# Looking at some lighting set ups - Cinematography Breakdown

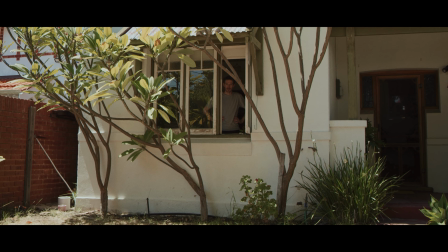2s
Well, as it gets hotter here in Australia and the lawn starts to die again,
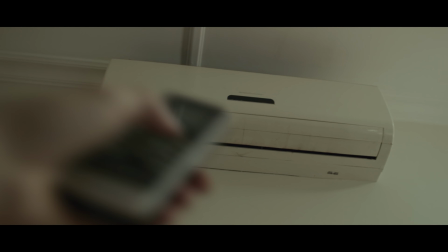7s
I thought we could sit in the cool air conditioning and look back on some previous lighting and talk about how we did it.
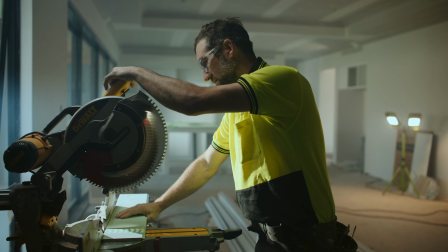13s
This episode is sponsored by Squarespace. Alright so this one here was from a commercial about a tool building company sort of thing.
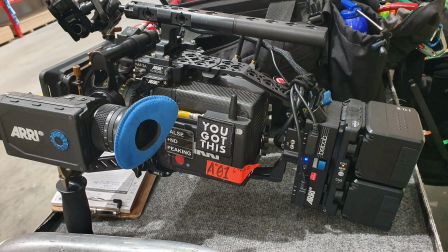23s
We shot this on the Alexa LF with the DZO Vespid lenses because they're a full-frame lens that fits that sensor.
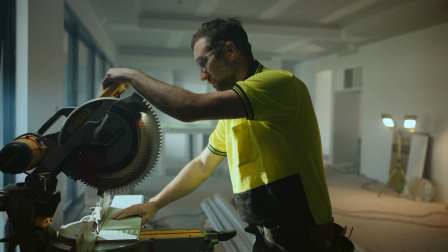29s
We lit him with the little Falcon eyes flex light above and we could have used a bigger light outside and pushed it through the window with some diffusion it wasn't a case of budget is more a case of crew and time the more gear you get out of the truck and set up
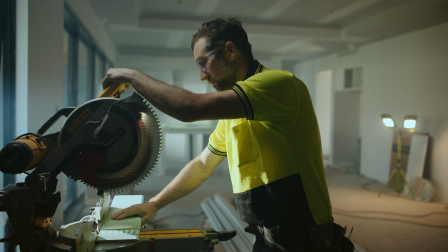44s
the longer it takes to pack it all down and move to the next location and there's always a juggling act with these shoots where you're running around to different locations and
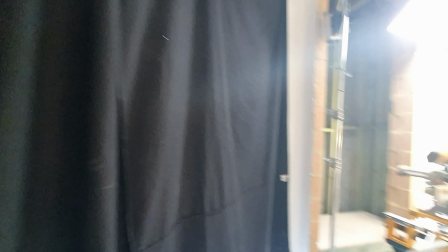51s
getting lots of quick shots but I knew he wasn't moving so it didn't really matter that the daylight was just there right
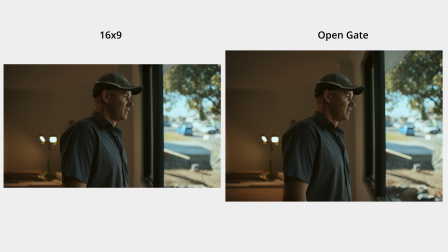58s
in front of him but you know if he was to walk across the room and walk up to that saw the light would just get unusually bright all of a sudden as he walks up underneath it so it worked out okay with him just standing there then we blocked this window with some
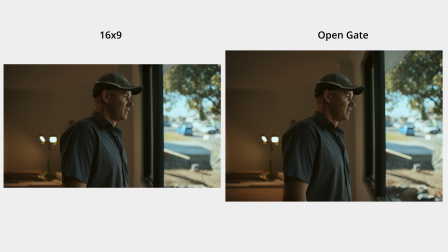73s
black fabric to stop him being front lit added two 600 days with spotlights outside one sort of bashing into that wall and creating some texture and the others hitting the saw blade and a bit of his body.
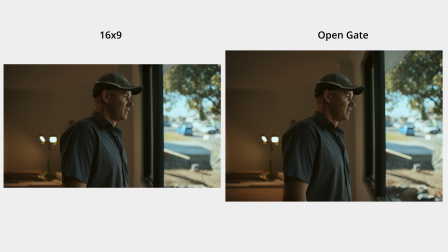89s
Then we just put that work light in a spot in the background to add a bit more interest and color contrast. We were shooting this one at 30 frames a second just to slow it down ever so slightly. It's almost unnoticeable but it's just enough.
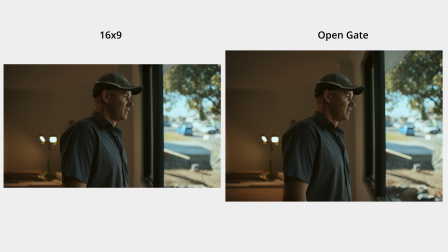103s
Then we had the shutter angle at 101.7 and this was because that practical light was flickering from our shooting at 30 frames a second. So we just dialed the shutter angle in increments until it stopped flickering and 101.7 was the sweet spot then
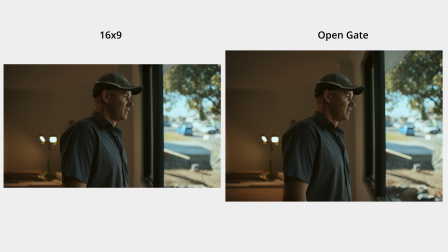we went on to shoot this shot of old mate looking outside the window so again we put those lights in the background then use that panel light
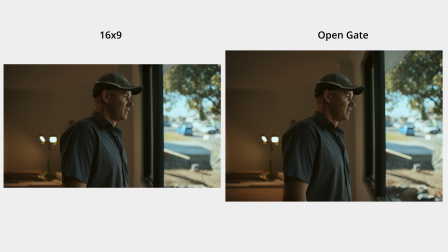132s
as a bit of a backlight the window he was looking at wrapped around and we didn't want that front lighting him so we just black that out again and that keeps the contrast on the camera side of his face the rest of the light hitting him was just bounce sunlight coming in through the window.
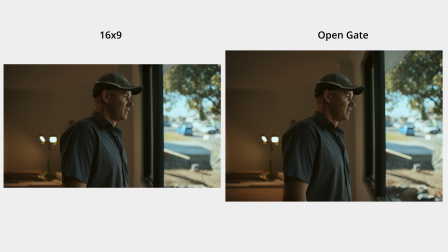147s
So when you're shooting the LXLF in the open gate which is the full sensor the aspect ratio is almost square so you have a lot of room top and bottom of the frame that you can crop out later but it's really handy for reframing or stabilizing if you need.
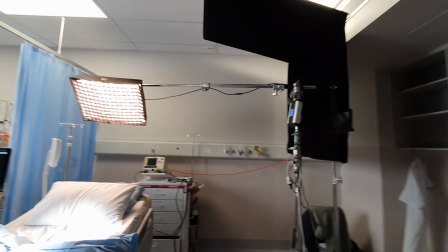162s
Another little thing if you watch this channel I use this panel light all the time it's so handy that Falcon eyes flex
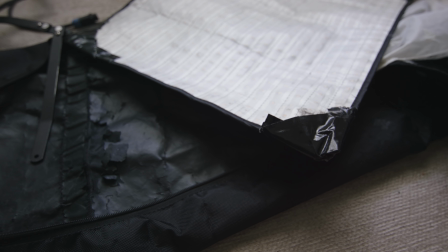169s
light but I've had it for such a long time and it's pretty worn and torn I'd love if someone could recommend some new lights that are similar to that.
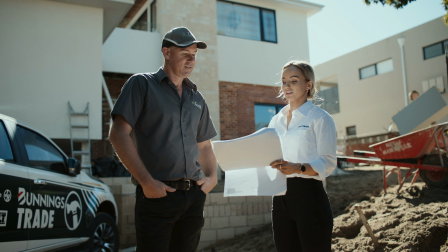177s
Let me know, let me know in the comments. Or if any company, you know, wants to send me a similar light, you know, hit me up. Because I use that thing like 80% of the time, it's so handy just to have on standby whenever you need it. Then we move on to do this two-shot out the front of the house.
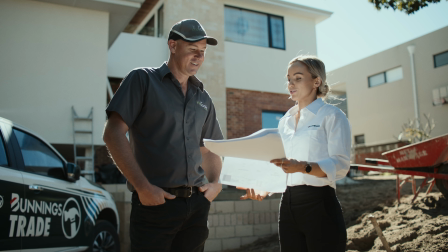191s
And when you're doing shoots like these, there's always certain times you want to be outside because you can't control as much so you got you have to rely on the Sun.
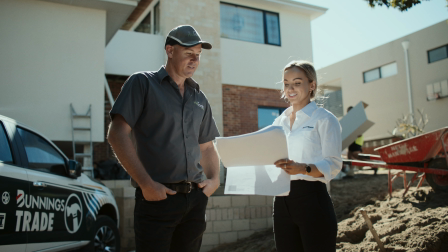199s
So in pre-production we scheduled to do this one at this time of the day when the Sun was just above the house backlighting them because we didn't want to be here
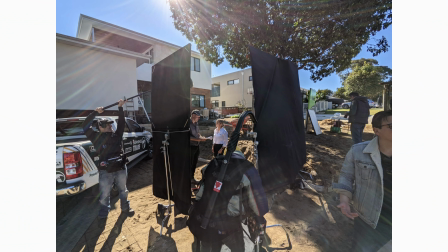207s
any earlier and have it behind this building or have it in the sky in the frame here so we did some other shots and came here when it was in the spot we wanted it then we added some black floppies and fabric for some contrast
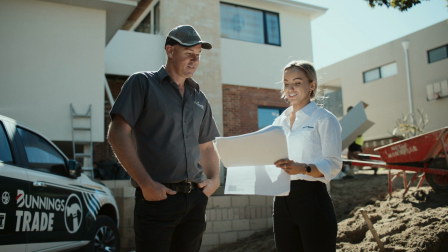222s
and what also works great is that the paper they're looking at is acting like a bounce light for them you You can see it here in between takes when
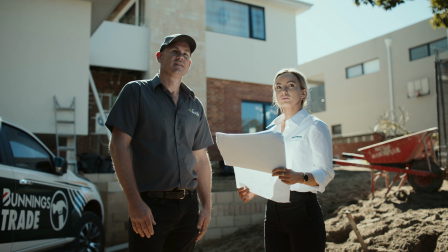229s
the camera was still rolling how much that paper is actually bouncing the light in.
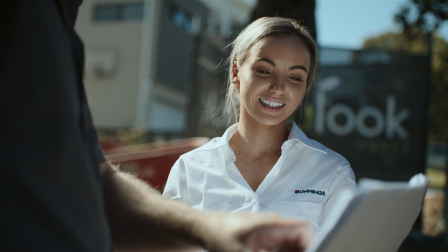236s
Then we moved on to a single of her and we just put a 4x4 frame of highlight material between her and the sun. It just takes away the harshness of the sun but still looks like it could be the sun hitting her in a commercial sort of way.
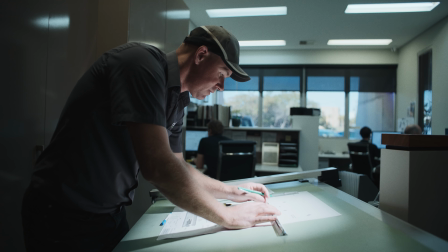252s
Here's another quick one of him working in the office that we lit with just one light.
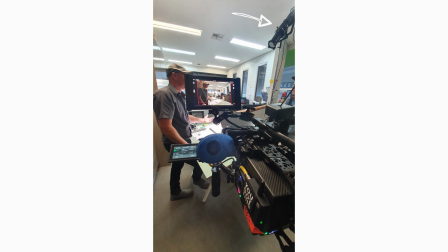255s
It was a 300d in a spotlight bounced onto the table and coming up and lighting him
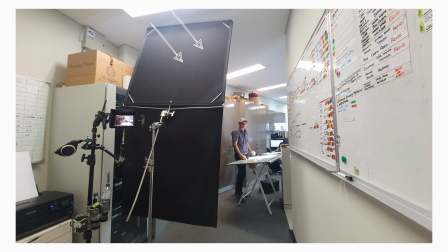263s
This floppy here was to block that front light from the ceiling You can see that would have been hitting him so it keeps the contrast on his face
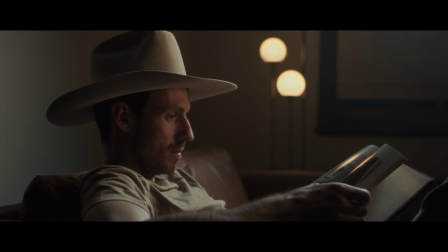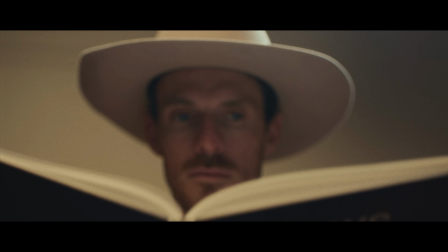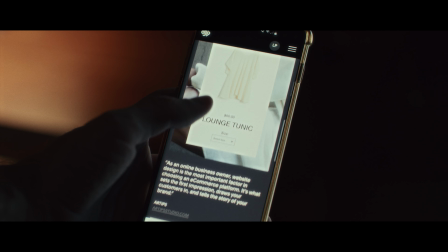287s
If you're a cinematographer Photographer or anything really and you're trying to level up to get better creative
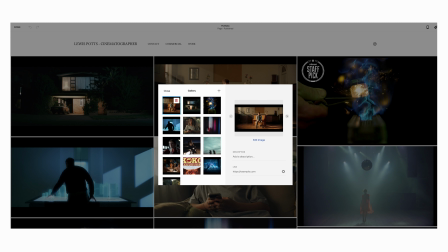293s
jobs Having a website is crucial so people can see your work and hire you Squarespace is easy to use,
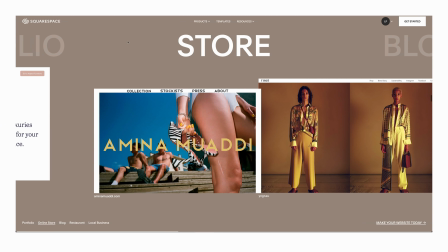300s
you don't need to know how to code or anything like that. You can just drag and drop and it's good to go.
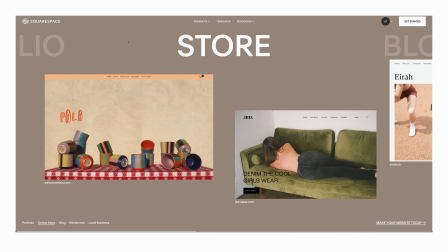305s
So whether you want to show your portfolio of work, run an online store, everything is built into the site. If you want to build a website, you can start a free trial at squarespace.com slash lewispotts to save 10% off the first purchase.
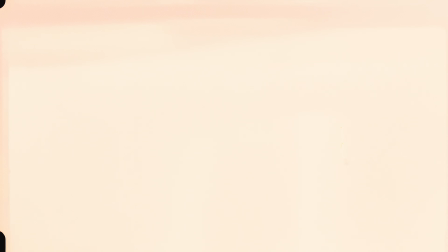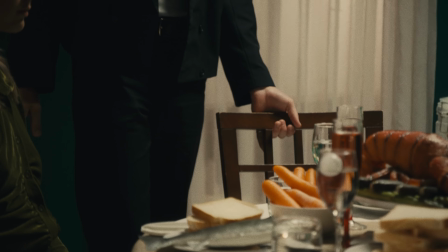322s
This was a music video I shot with some friends for a band called Spacey Jane.
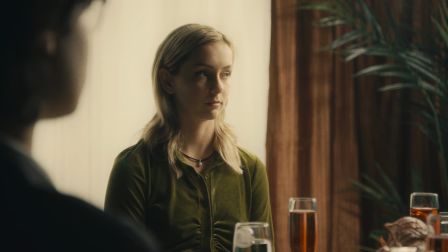326s
We built a cheap little set in a studio really minimal just three walls Well two walls and the back wall is just a curtain going all the way across
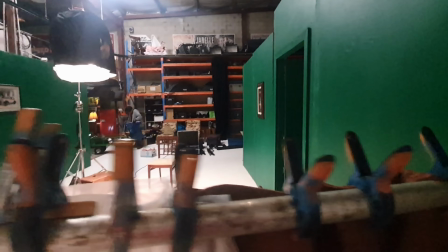339s
And on the other side is just a white studio wall that we bash some light into We did some scenes to look
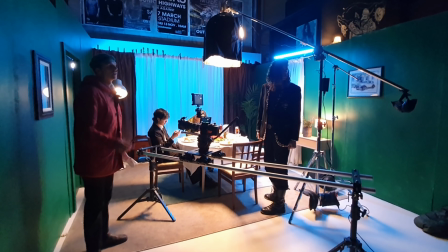344s
like daytime that was white and some to look like evening that that we made a bit more blue
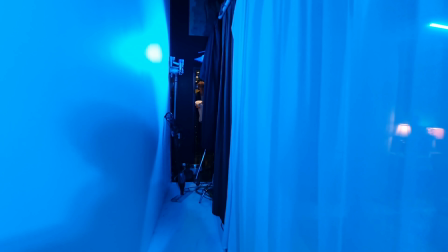351s
We're trying to make it look a bit weird and surreal with the heavy blue light and that's a little trick if you want a window light and you can't afford to have
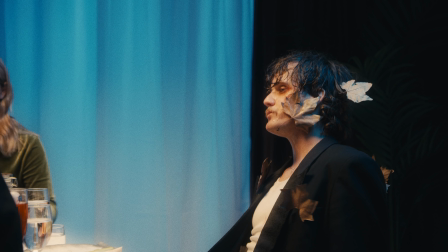358s
trees and bushes outside in the studio just use something like a white wall or a white piece of fabric that's what
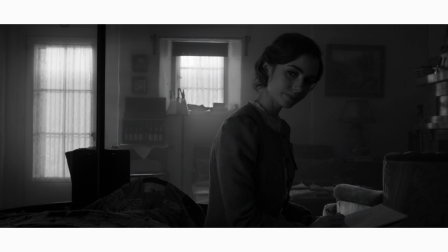366s
David Fincher and his DP Eric did for the movie Mank a lot of the sets they just used something white
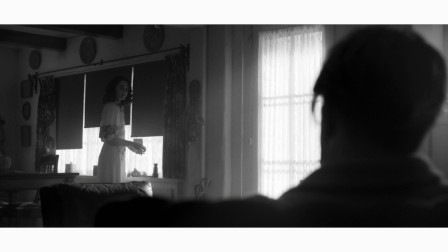373s
outside the window and they chat about it in this video here and I said hey Jerry what's outside those windows and he goes I go you got
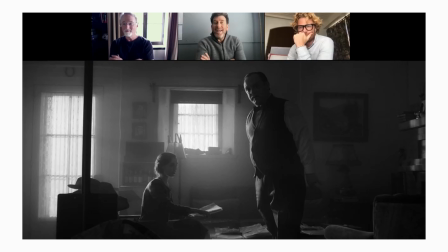380s
trans lights you got he goes no just white just white and i go that's by the way i literally talked to somebody yesterday i said i think that's actually should be the future of like which is if you need something put it in but if you don't what do you we end up
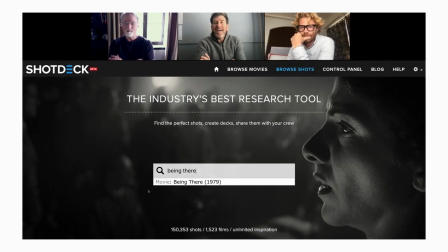395s
not seeing that much out there anyway being there might be the you know one of the most beautifully photographed american movies of all time and they didn't even bought they
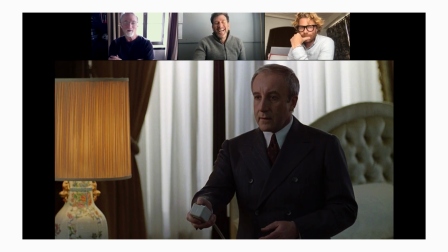404s
didn't even bother to i mean it's so fantastic how quickly you fall into this like yeah it's just so bright outside i mean
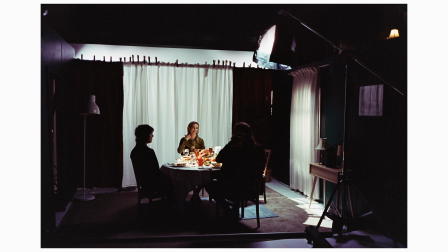412s
you know it's it's dc it's right there so for the other lighting we had a 600d in a spotlight on the outside of the wall bouncing in from above and hitting the table a 300d in the lantern that we just moved around for each shot and a little tube light that we also
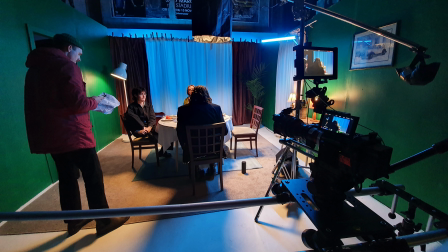428s
just moved around for a back light and we shot this on the red with a canon 17 to 120 zoom lens
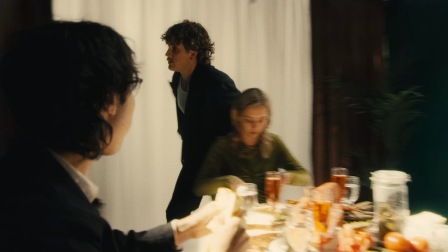434s
it's a pretty funny lens because it has this electronic zoom motor that you can get some cool crash zoom shots with.
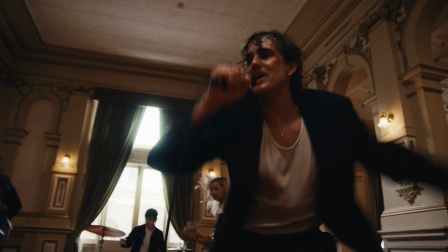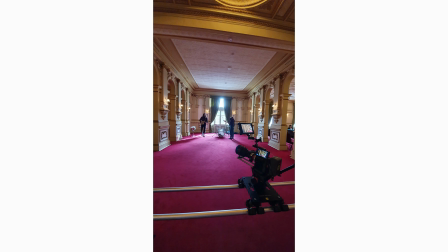446s
Then for this part of the video in the red carpet space we used the same slider and lens setup and we just bashed a 600D into the ceiling for some top fill light.
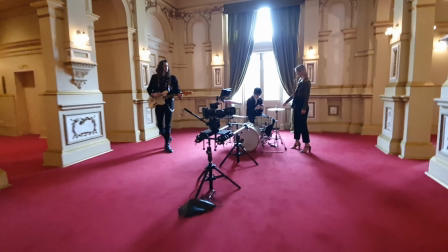455s
We didn't need to do too much because the location was already pretty good enough with the window and the little practical lights on the side.
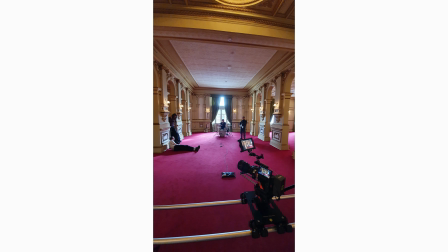462s
We just didn't have a huge budget and crew to do too much else anyway and that sandbag at the end
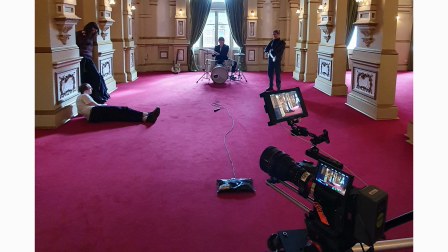467s
of the microphone is just holding it so it doesn't get pulled into the shot with all the jumping around. Music video rockstar problems.
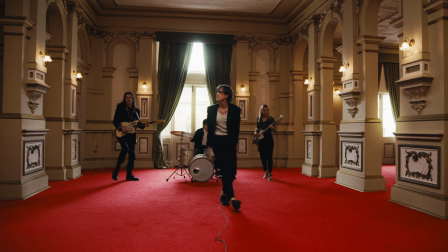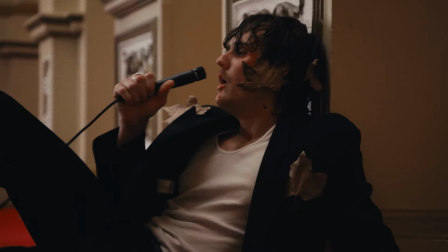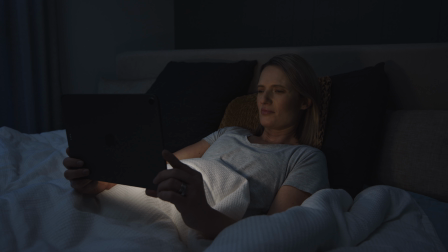487s
This is another shot from a commercial that I thought is interesting and worth a mention because of the problem solving that we had with it.
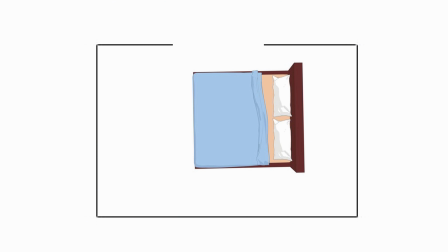493s
This is a lady lying in bed watching something on her iPad at dusk.